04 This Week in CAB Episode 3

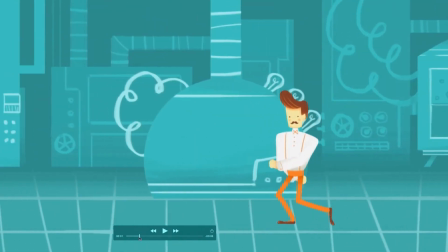993s
And we talked quite a bit about getting rid of that knee wobble there
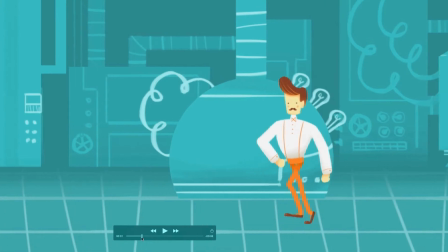1001s
towards the back as that foot comes back,
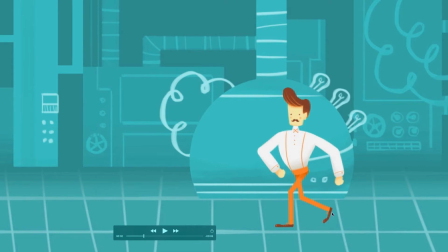1005s
and that's about adjusting the motion graph on the heel roll as that foot comes up. Then the other thing that you can do to fix these front knee wobbles
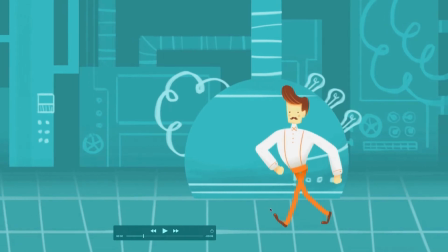1020s
is to adjust the motion graph on the position value of your foot controller as it comes forward. And it's a very similar problem where it's going bent and then straight and then bent again, and that's giving us that little wobbly snap. So what you want to do is you want to grab the Bezier handle for the position value of the keyframe where the foot is already down here. You want to grab that and you want to pull a bunch of influence so you actually stretch the foot out earlier.
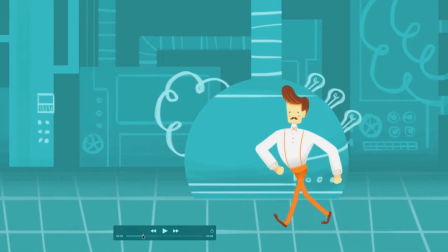1058s
So what happens instead is the foot just goes bent to straight, and it goes straight earlier. So it stays straight for a couple of frames. You don't need many more, but just a few frames.
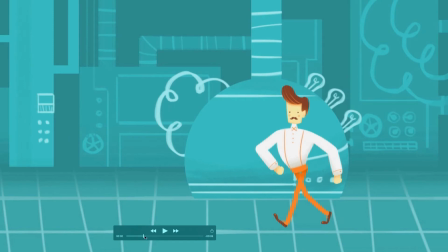1074s
And then it bends again as the weight comes down. That'll get rid of that little wobble and make that little front knee thing much, much smoother.
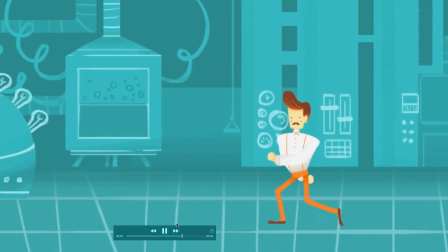1088s
Okay. This one also has a great personality.
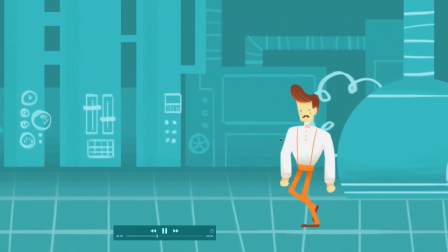1094s
I would argue the back arm, the swinging of the back arm feels a little bit strange,
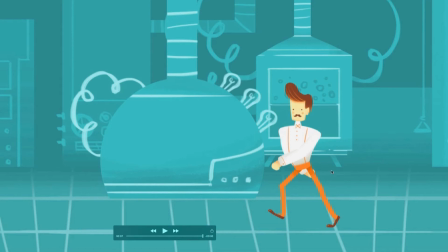1101s
and the speed of the front one, once again, could be adjusted a little bit. So again, it's not moving so fast coming forward and so slow going back.
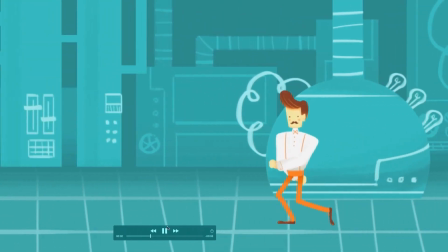1113s
The back arm is actually sort of fun, but it's snapping just a little bit.
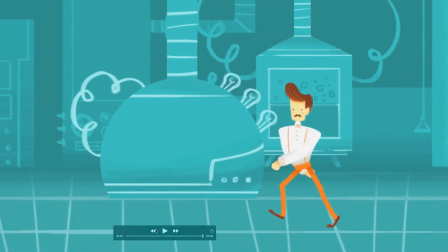1119s
I would just look at smoothing that out just a little bit. All right, fun.
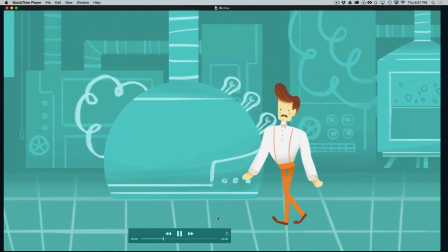1128s
All right, this one here. Okay, this one has a few issues going on.
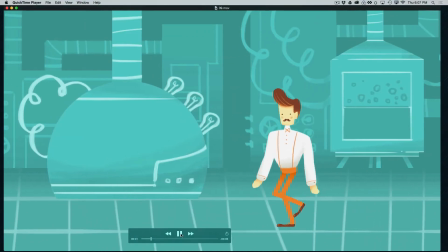1137s
It's mostly that it's very jerky, and it's particularly jerky in the cog.
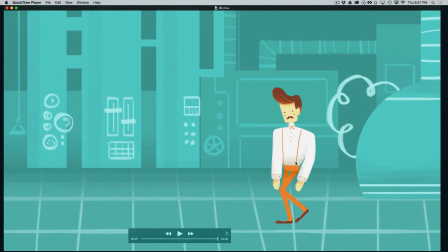1143s
So you want to look again at your interpolation of the keyframes there, and you also might want to look at adding some Bezier handles to those motion paths on the cog to smooth that out a little bit.
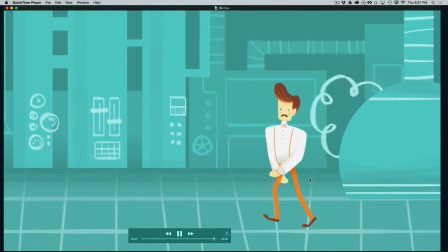1160s
And again, we're also getting this kind of big swing on the arms,
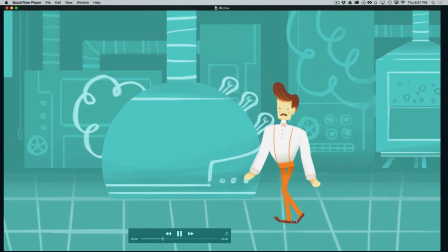1166s
even though the movement is actually quite small. These steps are really tiny.
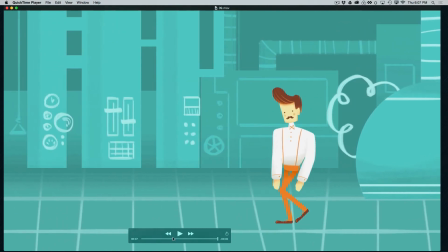1172s
So with such tiny steps, I would expect his arms to be swinging even less,
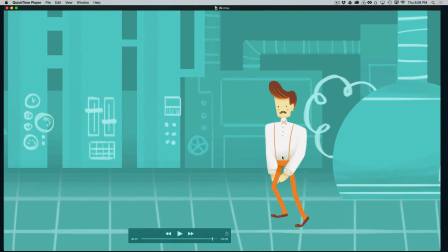1181s
just to kind of match the same intensity and momentum that he's moving.
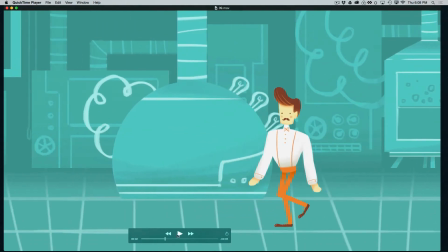1186s
So this one needs quite a bit of adjustment, and a lot of it in the cog.
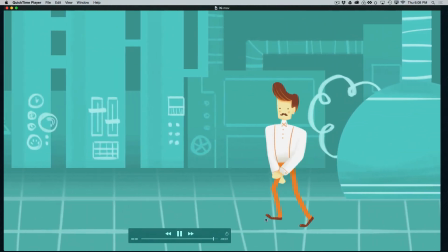1191s
I would also maybe recommend getting the feet out in front a little more.
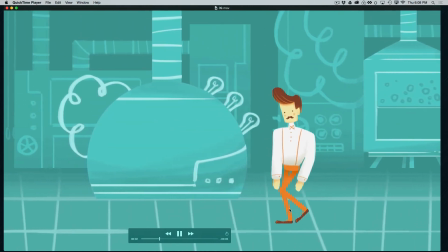1195s
If you notice that at no point do the feet ever really come in front.
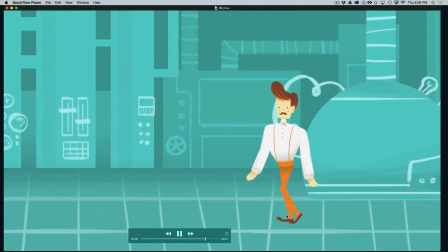1200s
He never really puts that foot out to catch the weight.
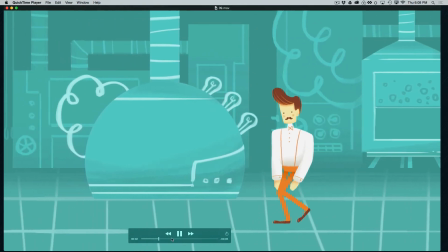1204s
He's kind of almost like he's purposefully taking little baby steps or something.
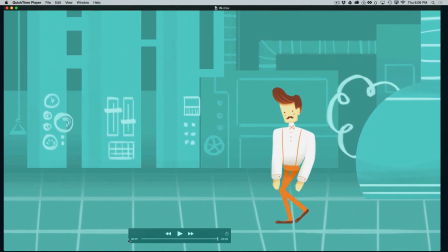1210s
And again, some of this, you can get into the performance of the character, and maybe you want that kind of a feeling from him. Maybe he's a kind of tentative, hesitant sort of character. But in that case, again, I would exaggerate it even more, and it's not quite at the point of communicating any strong emotion.
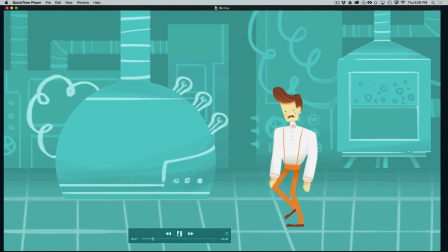1229s
It just feels a little stiff and a little kind of stilted.
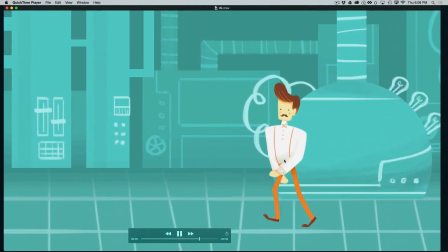1234s
I would also bend the torso more.
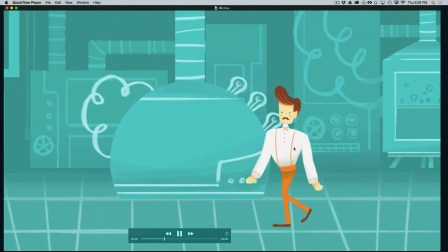1237s
The torso is bending a little bit, but you could definitely add more torso movement to loosen this up a little bit.
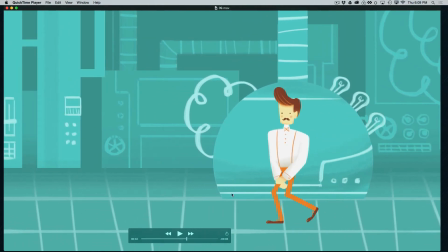1245s
That would help quite a bit.
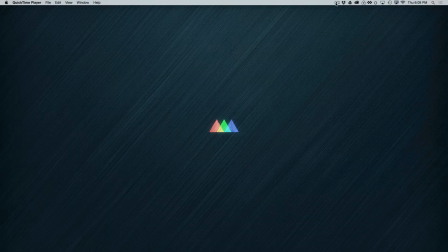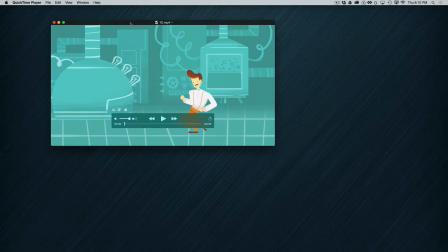1257s
All right, next we have some runs, and even though the run was a bonus lesson, I thought it would be fun to look at some successful ones here for those of you that decided to take this on and try doing a run.
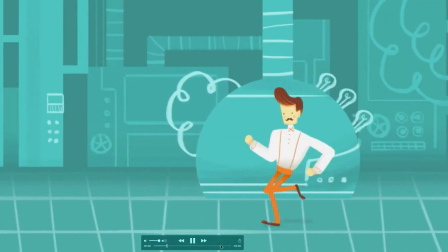1272s
So here's a fun one here. Great.
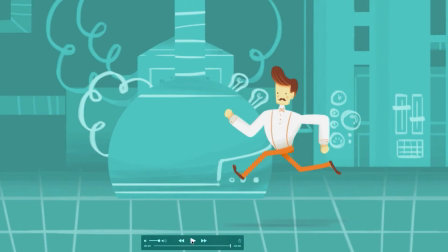1276s
Nice and sprightly and fast, but it's also real clean and smooth, very easy to follow the motion.
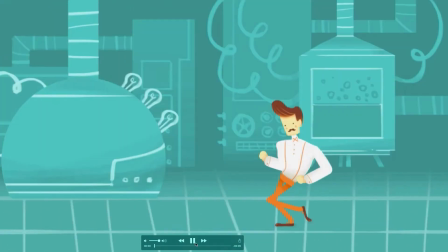1284s
Nice sense of timing and forward momentum there. That's a really, really nice, solid, clean run.
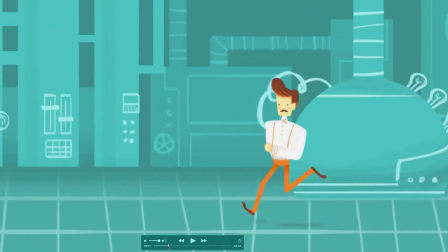1291s
Great. And really nice sense of weight. We get a really nice sense of weight on all these poses.
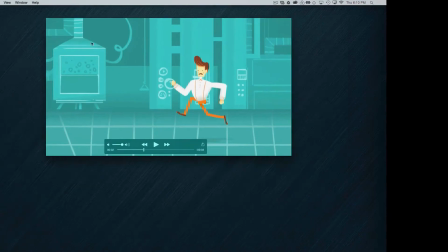1297s
Really good. And fun adding the drop shadow too. That definitely enhances the vibe there.
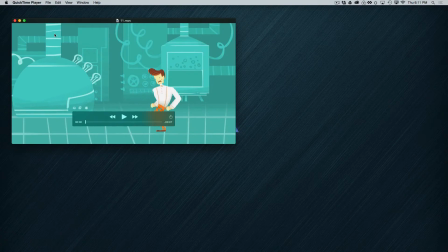1304s
Very nice. And then we have this one too.
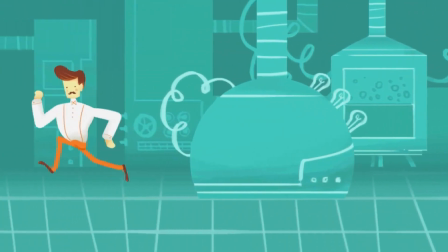1311s
Okay. So cool. What a really fun run there.
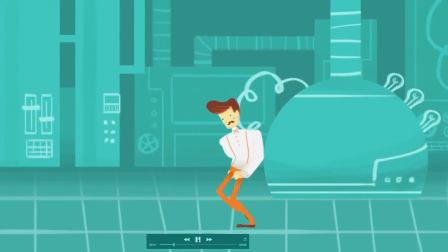1319s
I love the exaggerated overlap and follow through. I love overlap and follow through.
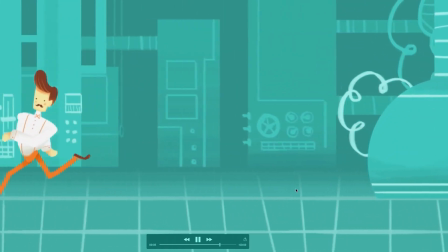1324s
That's really fun. I actually like the
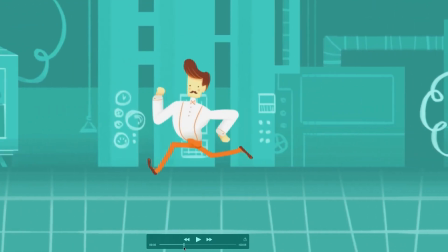1329s
panning speed here, where he's, because he's actually moving a little too fast, he's actually gaining on the camera.
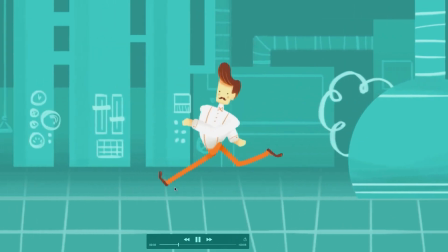1336s
It's a really kind of fun feeling as well. It gives it a really nice vibe there.
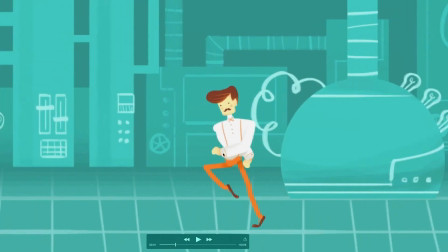1342s
A lot of fun. Now, I would quibble a little bit with the extremity of the deformations in the torso.
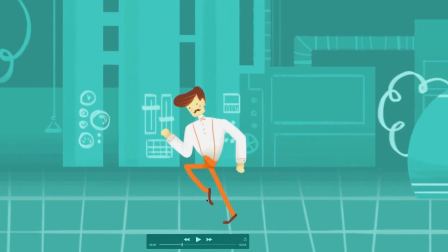1350s
The torso is getting really, really twisted out of whack in some of these poses, and it's just not attractive.
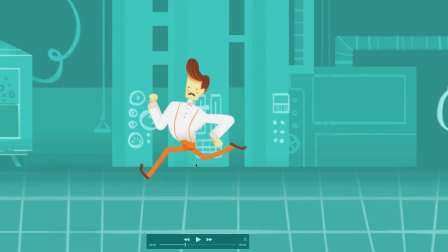1357s
And you could get this exact same feeling, I completely swear, you can get exactly the same feeling without distorting the torso so much. And in many cases here, it's the hip roll that's the problem.
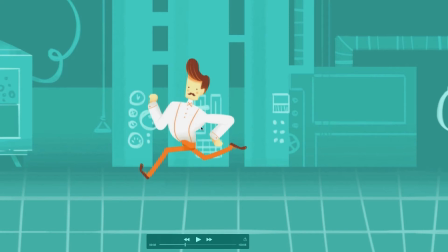1372s
It's excessive hip roll usage. So be very careful with that hip roll. Generally, I would say don't use it unless you really know what you're doing.
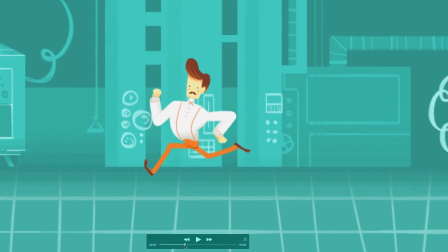1381s
And definitely don't use it to the point that you're really distorting the rig to that degree.
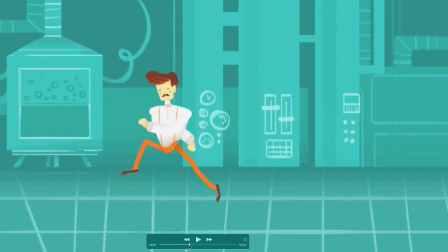1387s
Just want the character to seem a little more solid. And what happens is, you can see how bad that's bending there.
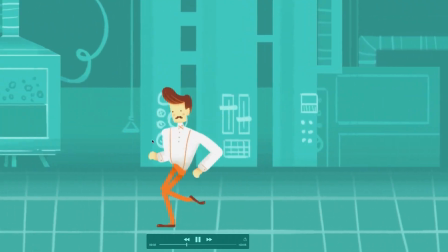1396s
What happens as we watch this is that his torso loses a sense of any kind of solidity and just becomes kind of
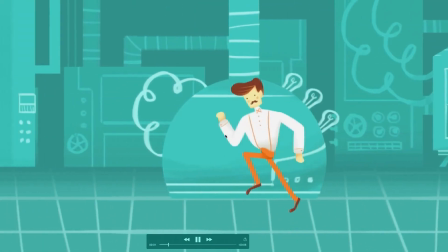1404s
rubbery, mushy gunk.
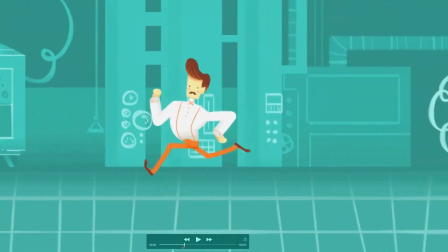1406s
And a little bit of rubbery in animation is fun and good, but too much starts to feel kind of gross.
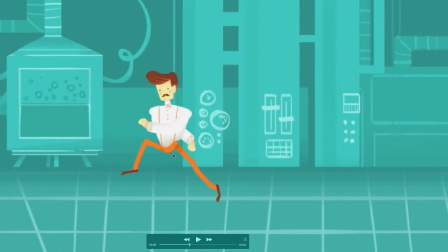1414s
And I would argue that this is getting to that level.
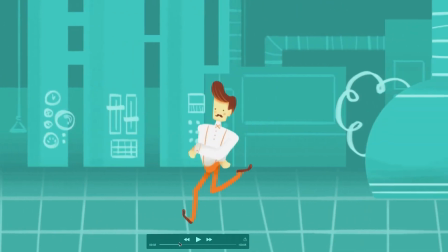1418s
So I would definitely pull back on these a little bit and
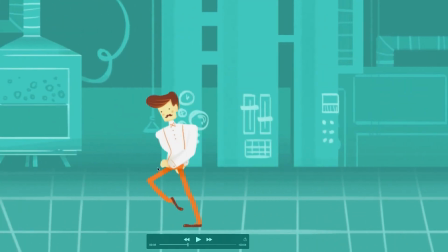1424s
tone down the deformations in the torso.
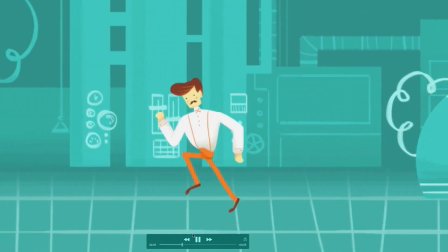1427s
But that said, wonderful timing, really great, super exaggerated poses and overlap and follow through.
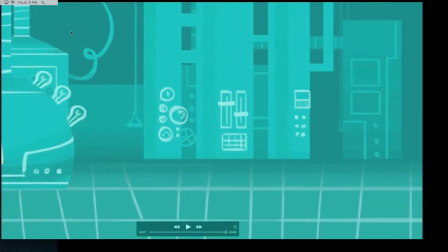1434s
A lot of fun. So much personality there. Really, really nice.
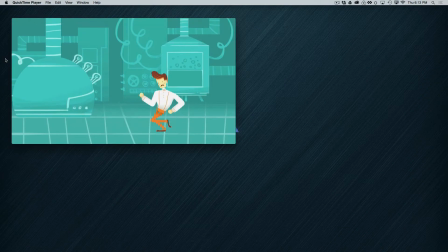1439s
All right, last but certainly not least, more fun run here.
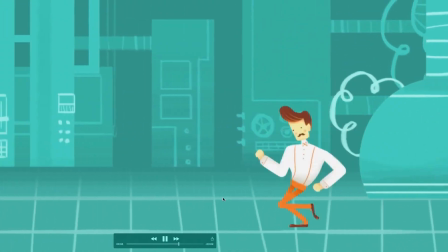1447s
All right, another kind of more crisp, snappy kind of a run, but also really fun.
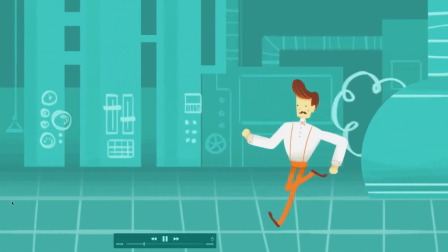1454s
Great energy to this one as well.
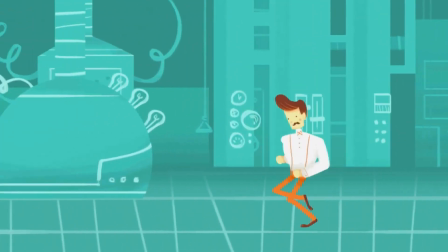1456s
Could maybe use just a little more torso movement, just to flex it up a little bit,
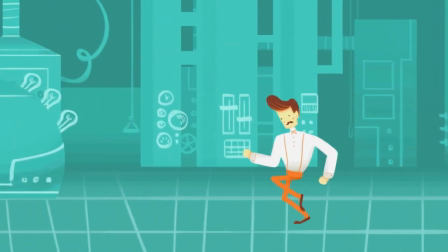1463s
just make it a little more flexible, but overall really nice, and has a nice timing, nice sense of weight to it.
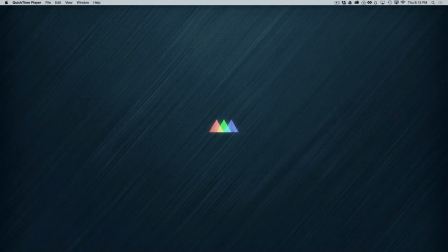1474s
Let's open a couple projects and look at a couple of specific issues here.
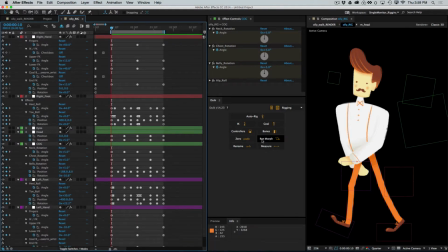1480s
Let's start, let's see, with this one here. Let's do a little RAM preview and take a look at this.